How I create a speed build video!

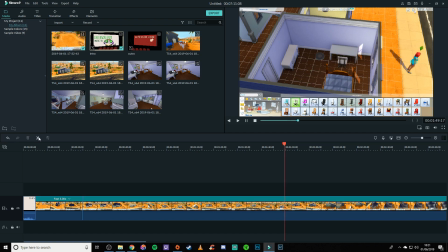8:14 Any sort of parts where it stands still for a slightly longer time,
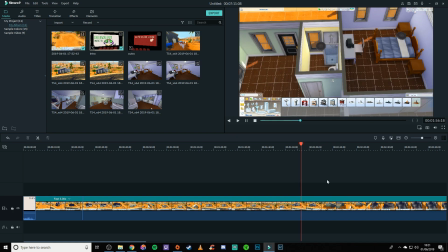8:21 then I will also edit that part out as well. So I think it's coming up at some point now.
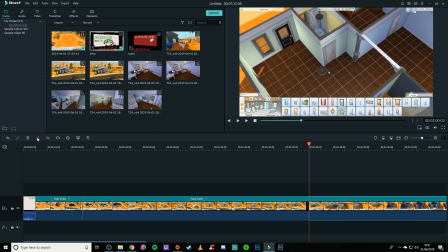8:27 Yep, so that part there where it just stops, I edit that out as well, because there's no point in you watching part of a video where it's not moving,
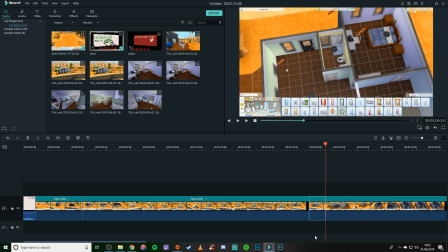8:38 and that doesn't make sense. That's just dead footage.
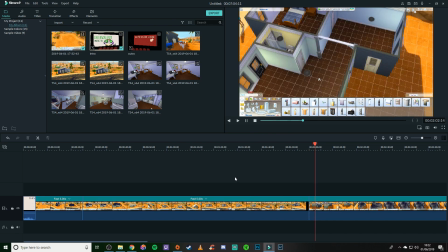8:42 And again, you know, you want people to sort of be engaged with the build, so I make sure to cut out those.
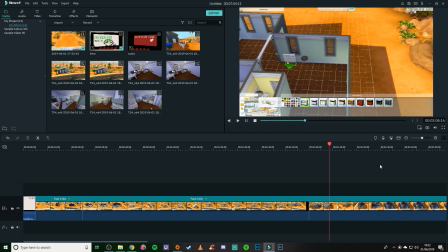8:49 I mean, I'm not perfect by any means. You can watch some of my videos and you'll see that there's still gaps in there. It does happen. You know, I'm not a perfect human being, unfortunately. But so, and as for what choosing what I edit out,
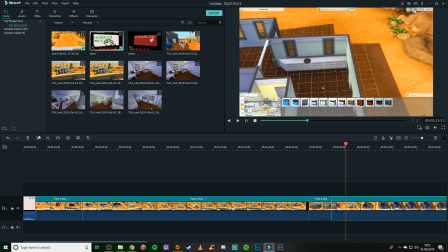9:07 I tend to get rid of anything that's taking a while to make.
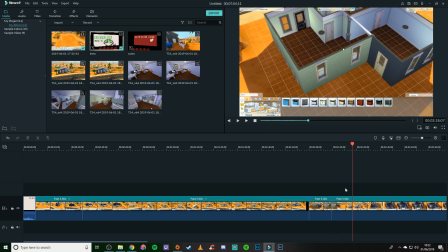9:12 So like for instance, if I'm deciding
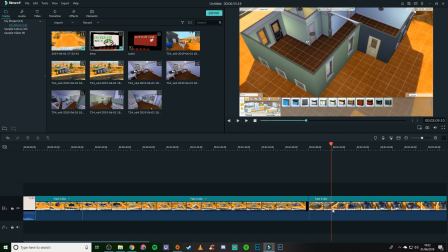9:17 on colours for something and then I choose a colour and then I go back and change the colour,
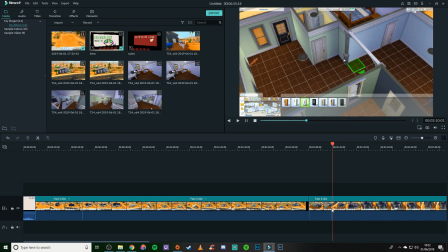9:22 then I will edit out the first initial choosing of the colour,
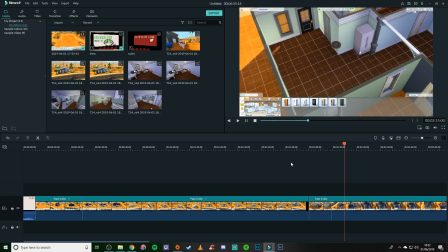9:26 because there's no point in you watching me put a colour on a wall to then later not use it.
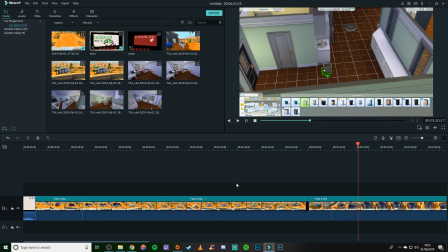9:32 So I'll edit out that and just leave you with the one that I've chosen to use in the end.
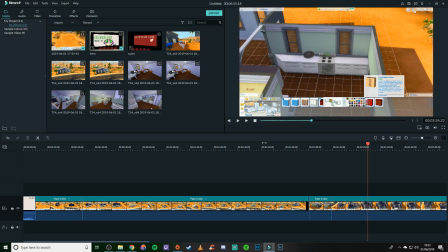9:39 And if for some reason you had to make a massive cut between some, like, I don't know, say for instance you were doing the kitchen and then you cut that out and suddenly you were doing the living room,
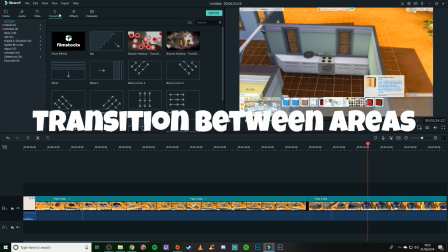9:51 in a way that I make that transition kind of
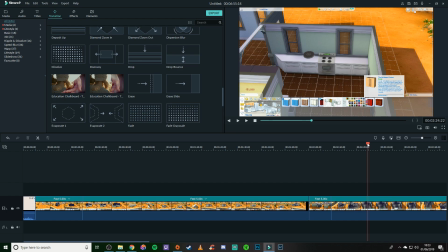9:55 sort of look a bit better, so that you're not just kind of going from one area to another and just being a bit confused,
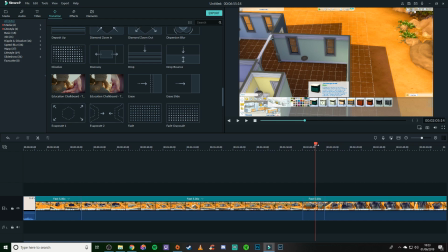10:01 is I will actually use one of the transitions in my editing software. So I'm going to put one in here just to show you an example, but it just kind of makes it a bit easier on the watch, I think, when you're watching it, so you're not just kind of dashing around wondering
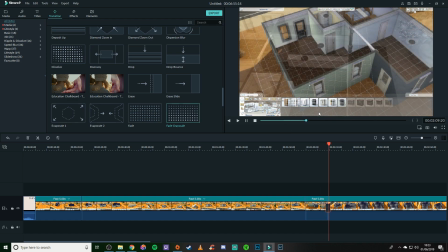10:19 what they're doing next. So you see that kind of like transitions to another part.
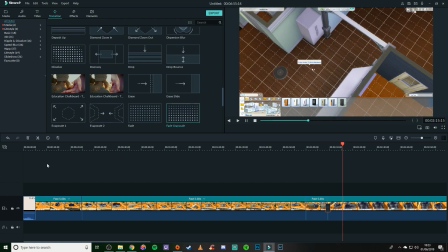10:23 I don't do it for all my cuts, because sometimes there's like one cut after another, and to me that would seem
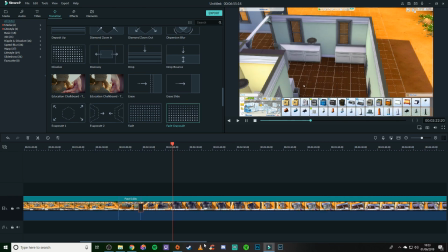10:30 a bit too choppy, so I try to make the cuts so that you can't tell that they're there as much,
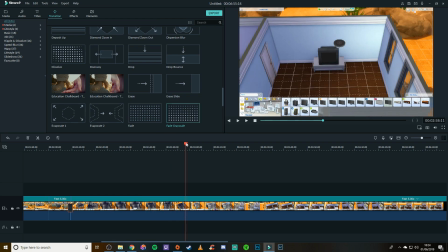10:37 if that makes any sense. Obviously, again, this is all personal to me and how I feel about it.
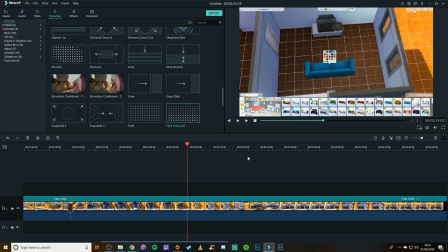10:46 I'm not gonna sort of tell you that how you do yours is wrong, but these are all just kind of tips and tricks that I've sort of learned to make things a little bit more easy to watch.
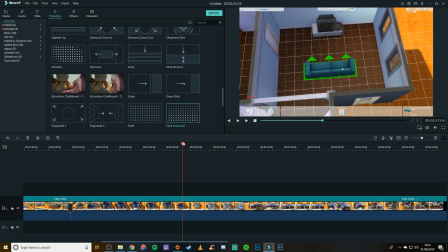10:59 Now, as for what to talk about in a speed build, let me just edit that bit out. So for instance, here I'm changing the colour on the sofa, no need for you to watch me do that.
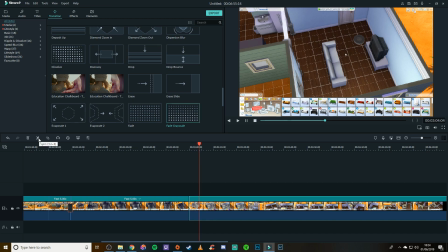11:12 So I'm going to edit that little bit out, and then there's a gap here, so it kind of times perfectly for me to do that as well.
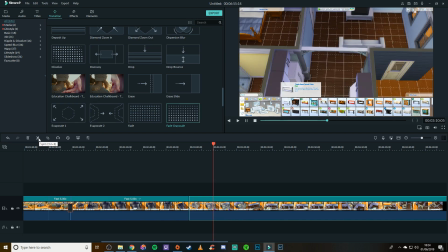11:19 I'm going to edit out where it starts there, so we'll do that.
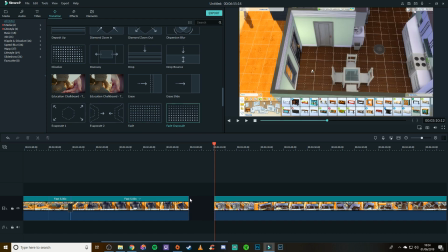11:24 And because the transition is going to go from the living room to the kitchen,
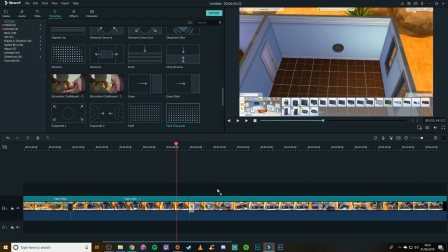11:29 here is a perfect place for me to actually put in one of those, so that it just kind of makes it a bit easy,
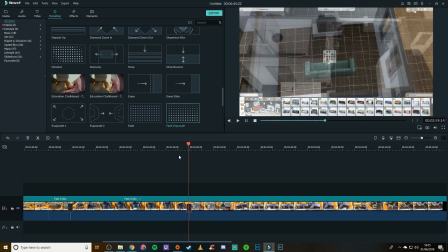11:36 so you're not just going from the living room sofa to the kitchen, just kind of gives it a nice transition.
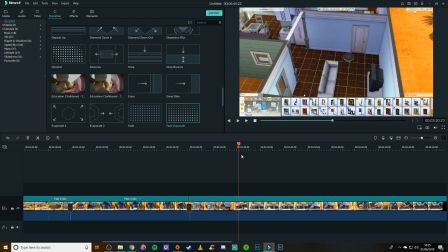11:43 And so I'll just scrabble ahead, just see if there's anything else.
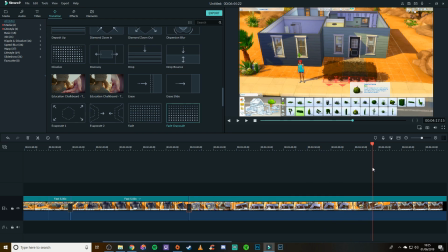11:49 Can't remember of anything that I did actually want to edit out of this video.
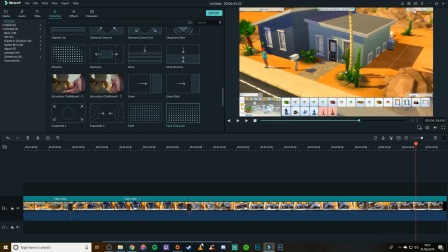11:57 I try to add in some bits just to show you the kind of stuff that I do edit out.
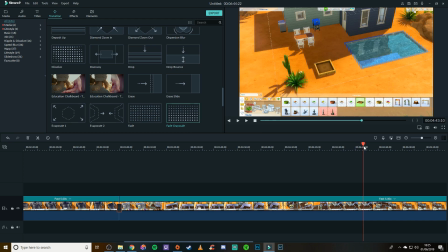12:01 Obviously, if you're doing landscaping, this landscaping was pretty quick, but if I was doing a lot of landscaping,
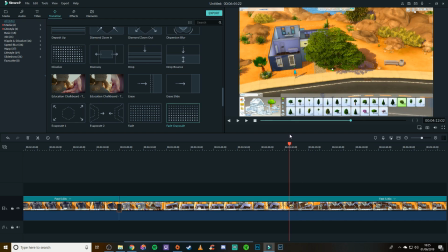12:07 then I would edit that out as well, because again, it's just, to me, just seems like pointless footage to have in,
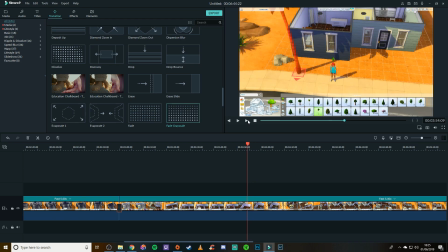12:14 and it's just wasting minutes. That's kind of how I see it.
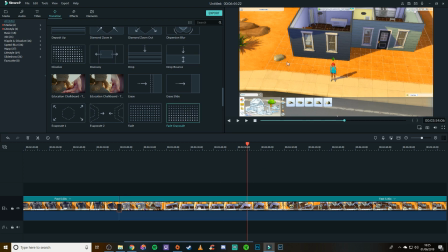12:17 So for instance, here I am putting the stones down, and then I'm trying to find a tree. So what I do is I go back to where I put stones down, and then I'm going to edit that bit out, and then you'll just see kind of the finished look.
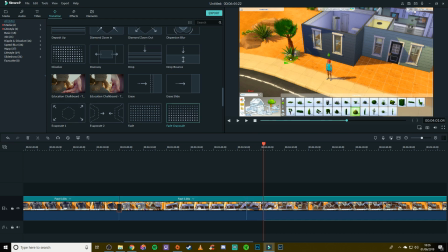12:36 Now obviously you're probably thinking, well, you know, you're not actually showing how you're doing the build if you're going to edit everything out. But for me, a speed build isn't necessarily showing you how to build.
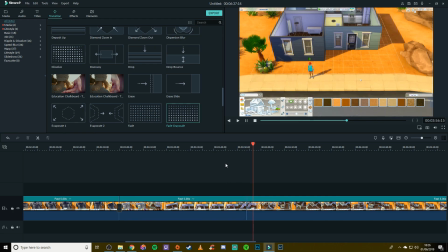12:50 It is more kind of showing you what I've done with the build that is in front of you,
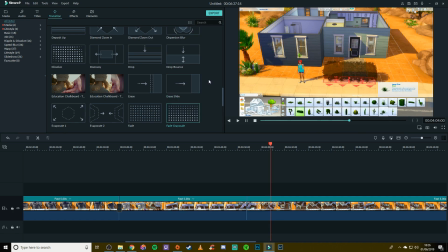12:56 and obviously I'll be talking through with you what I've done as well, so you will you'll also get a commentary.
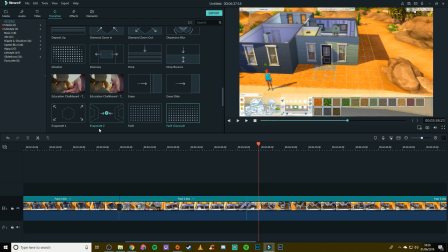13:06 So this bit, I'm going to edit this bit out as well, just because there's no point in
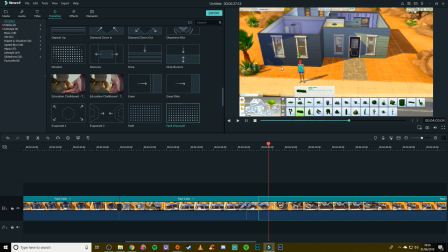13:11 you watching me put in a path and then delete parts of it, and then there's also me trying to choose what kind of shrubberies to put on the first part of the house.
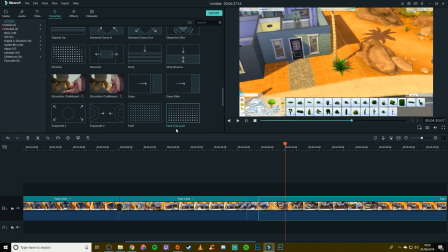13:20 Again, to me, just kind of seems like dead footage and not really of any use. And all the time, I'm just making sure that everything kind of goes smoothly together.
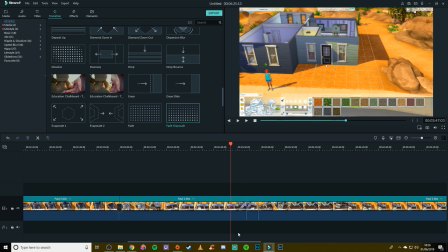13:32 So if I do have any cuts, I kind of go back to before the cut and watch it through,
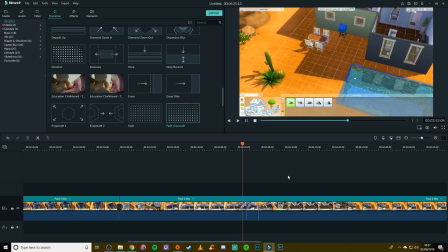13:38 just make sure that it goes nicely, that it's not too kind of jarring, that you know you can sort of tell what's happening.
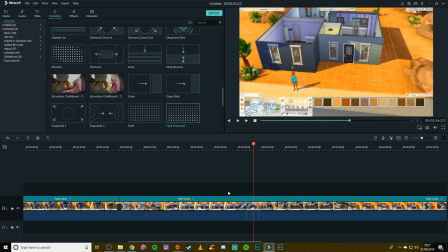13:46 I might actually put a
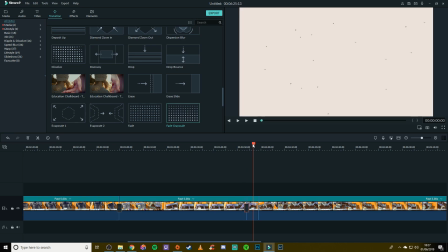13:50 transition in there, just because that is quite different on that one.
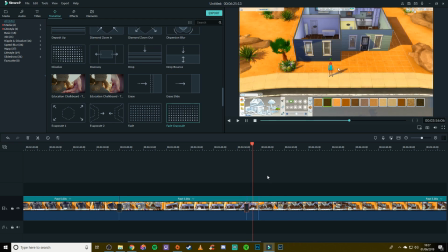13:58 So that kind of yeah, so that makes that just a little bit easier to kind of see what's going on.
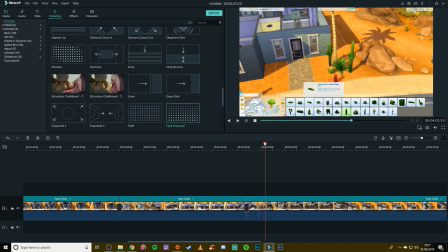14:06 And then so there's just more landscaping in this one.
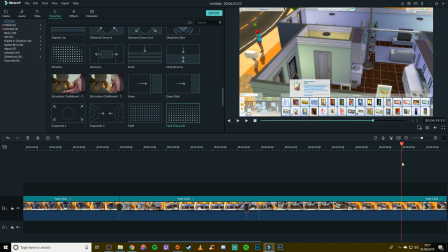14:09 I'm just going to scrabble forward and make sure there's nothing that I've done.
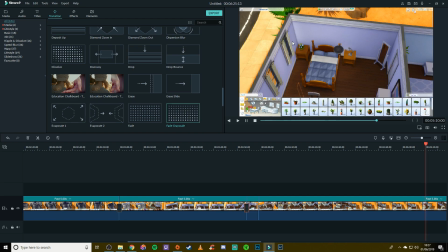14:16 Now how I tend to this was supposed to be like a this is like a base game home.
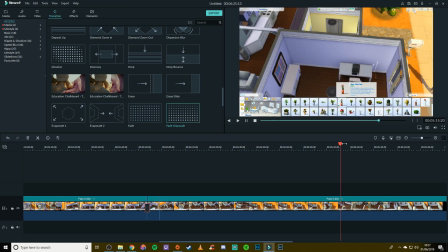14:22 So what I did first was put in all of the items that the sim definitely needs,
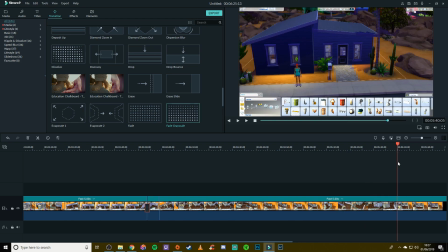14:27 and then afterwards I kind of went through and changed them out to better items when I had money left.
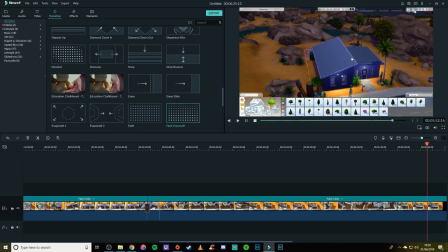14:34 So here at the end, you can see I am putting in the lights, and then I think that's where I end the video.
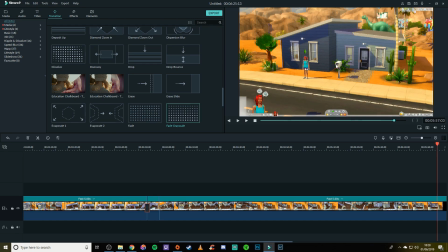14:43 There, yeah.
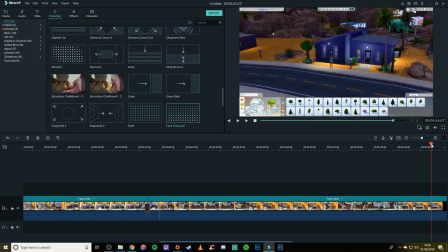14:44 So what I'll do is I will actually cut off there, because there's no point in you watching me just save my game.
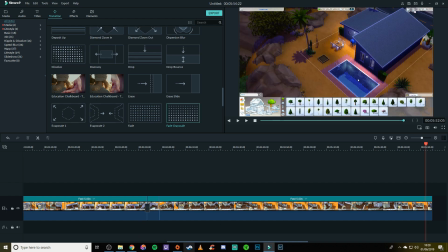14:53 So as for the video and the editing of it and which parts I cut out of the video, that's done.
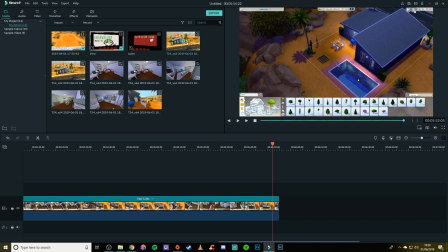15:02 And then what I would do now is I would then add in all the screenshots.
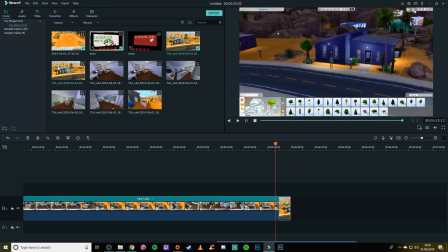15:09 So I like to not put in too many screenshots.
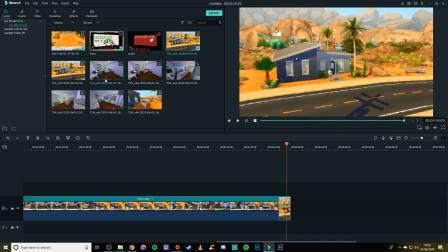15:14 That's just personal preference, just because I feel like you've sat through the video.
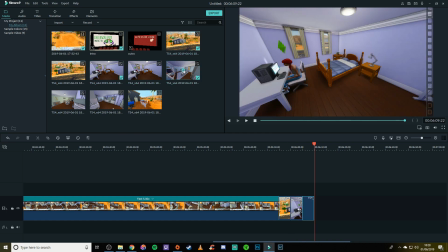15:18 I don't want to then put loads of different screenshots in for you to then sit through as well.
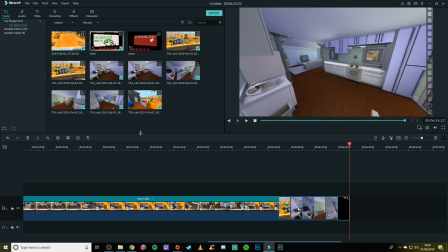15:24 So I just kind of put some of the important ones in.
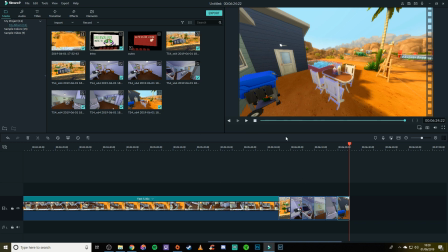15:27 I don't try to put in too many different angles, like I'm not going to show you the garden from that side when you've already seen it from this side kind of thing. But obviously again, that is personal preference. Some people like to do a lot of screenshots. I personally will just do one of each room.
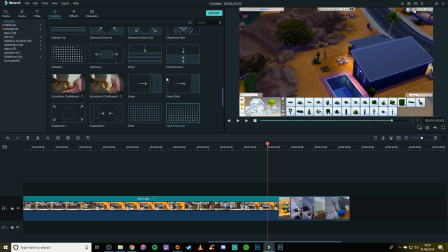15:42 Again, between this and the between the screenshots, I will do transitions just so that it makes it a bit easier to watch. So I'll just add in these ones. Obviously this is my favourite transition.
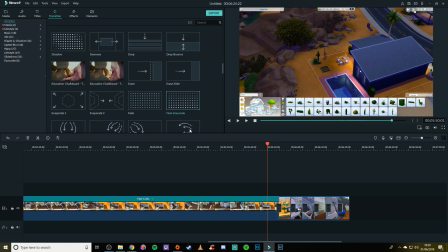16:00 There are in Filmora, there's so many different ones. I'm not saying that you should use this one, that's just the one that I personally like to use.
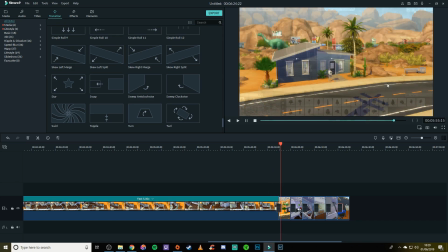16:10 So yeah, so you'll see it kind of transition into the screenshots,
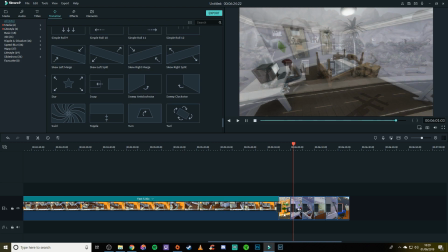16:15 and then the screenshots do go on for 5 seconds each.